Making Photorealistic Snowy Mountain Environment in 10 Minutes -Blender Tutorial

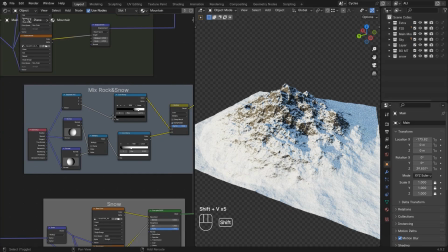4:05 To create believable snow accumulation,
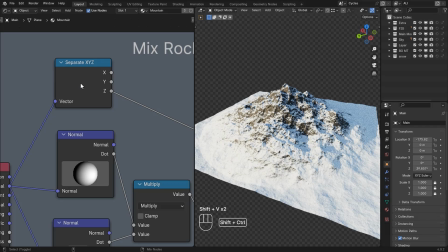4:08 use the geometry node and separate normal outputs into X, Y, and Z values.
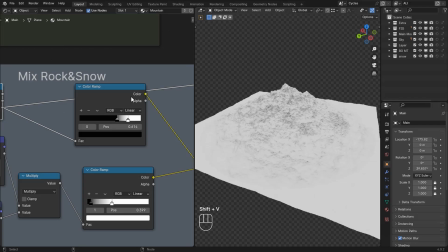4:15 Then use the Z-axis to control where the snow appears.
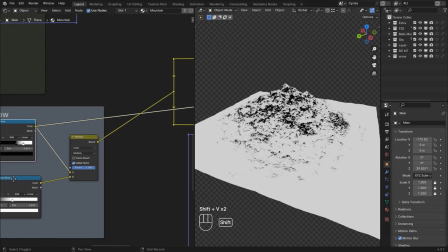4:20 This allows the snow to naturally settle on upward facing surface while keeping the steeper areas exposed as a row.
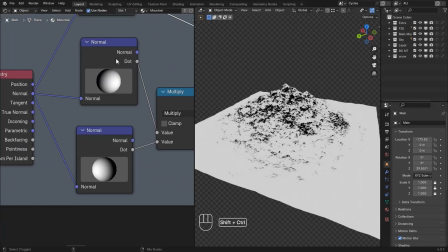4:28 And if you want even more control,
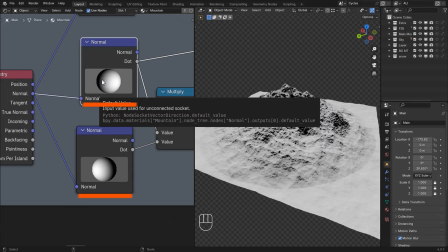4:30 you can combine additional normal nodes with different rotations to shape the fall off and create softer, more natural transitions.
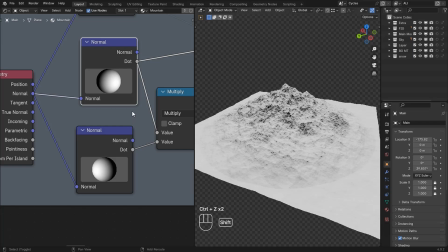4:39 That one small detail alone adds a massive amount of realism to the terrain.
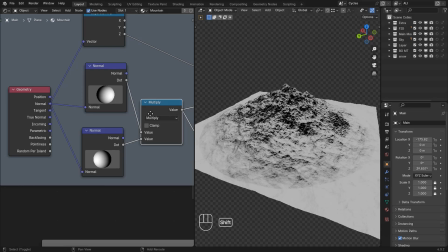4:45 And if you would like a complete material breakdown, you can check the link in the description or the end screen.
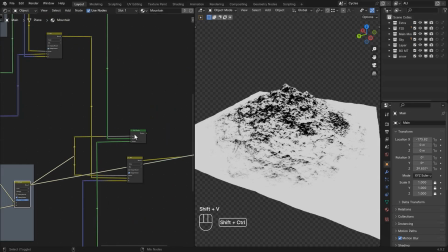4:52 After the texturing process was finished, I moved on to the composition of the scene.
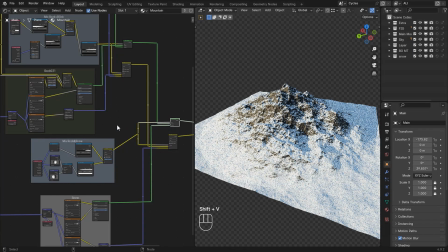4:59 Before I even started this project, I already knew I wanted one large mountain dominating the center of the frame.
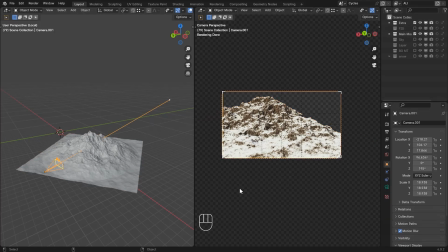5:07 To make the composition easier, I used Blender's composition guides. Quick tip: always enable composition guides while framing your shots. Just select the camera, go to camera properties, and under viewport display, enable the guides you want.
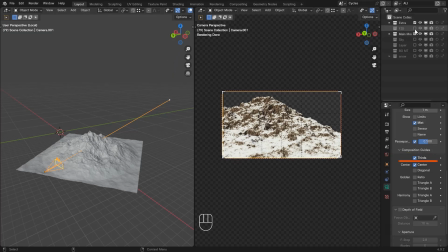5:26 For this scene, I mainly used the search and center guides.
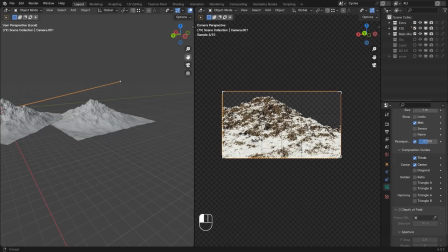5:31 Once the primary composition was working, I started adding secondary mountain around the environment.
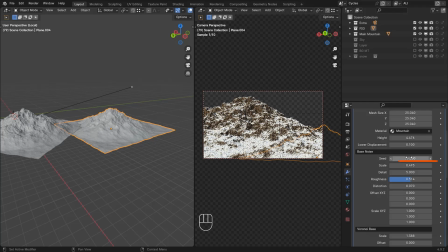5:38 Most of them were simply a duplicated versions of the original terrain with different random seed value,
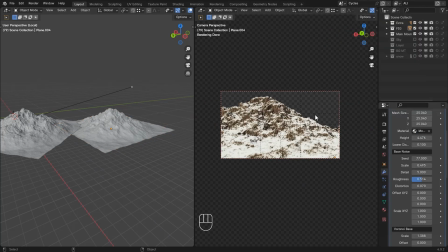5:45 but eventually the scene became extremely heavy.
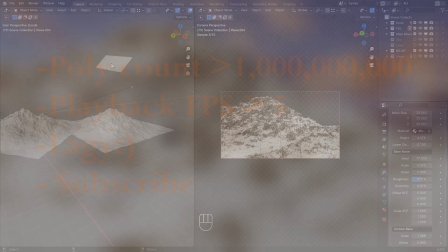5:49 The geometry count was getting out of control and the performance started dropping fast. So instead of adding more real geometry, I decided to fake a distant details.
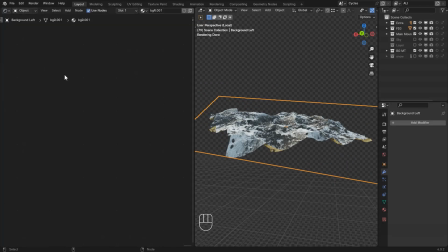6:01 And honestly, this technique probably saved the entire project.
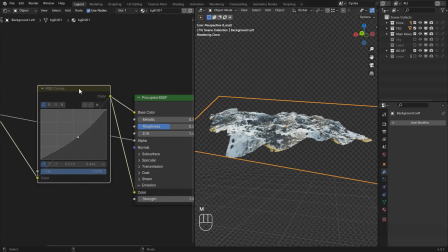6:05 For the background mountains, I used simple 2D images instead of actual meshes.
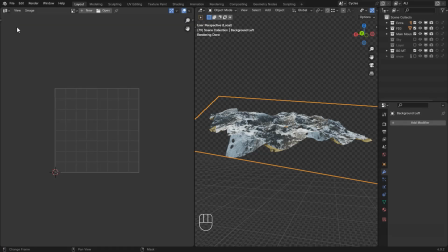6:11 I rendered the stretched image of the terrain,
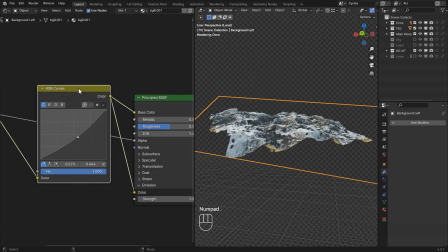6:15 placed them far in the background and darkened them slightly to create atmospheric depths.
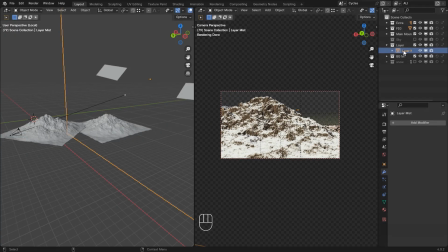6:21 And because they were only images, they had almost no performance cost. I also faked the mist instead of relying on expensive volumetrics. Here's how I created it. I added a simple plane, created a new material and used a gradient texture.
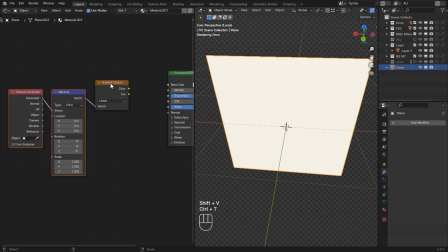6:40 Then I pressed Ctrl plus T to generate texture coordinates.
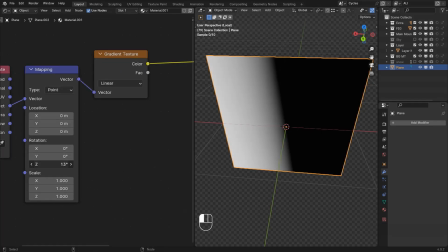6:49 I rotated the mapping node 90 degrees on z-axis and
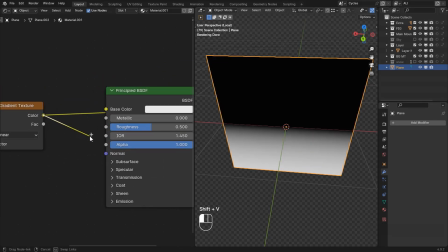6:54 connected the gradient into the alpha input of the principled base div. Finally, I added a multiply node to control the softness and visibility of the mist,
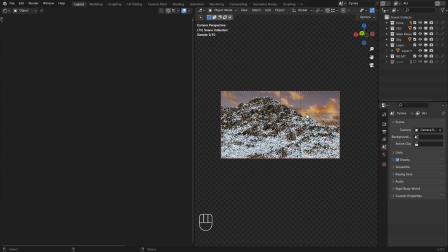7:07 and for the sky I used almost the exact same setup, just with an image texture instead. For lighting, I kept everything fairly simple and used Blender's built-in sky texture with a few subtle adjustments. And with that, the environment was finally completed. I really hope you found something useful in this breakdown, because at the end of the day,
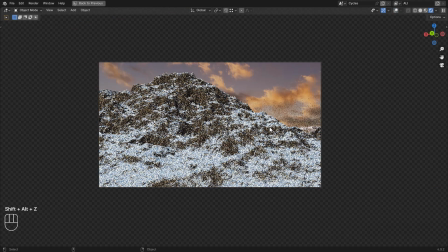7:35 cinematic environments aren't created purely through complexity.
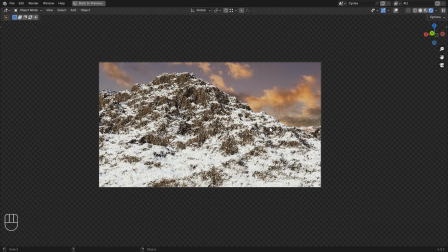7:39 They come from smart artistic choices, subtle tricks, and understanding where details actually matters.
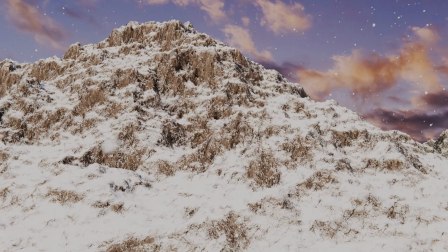7:46 Thank you so much for watching, and if you want to learn more about my environment creation and texturing workflow, make sure to check this video. I'll see you there.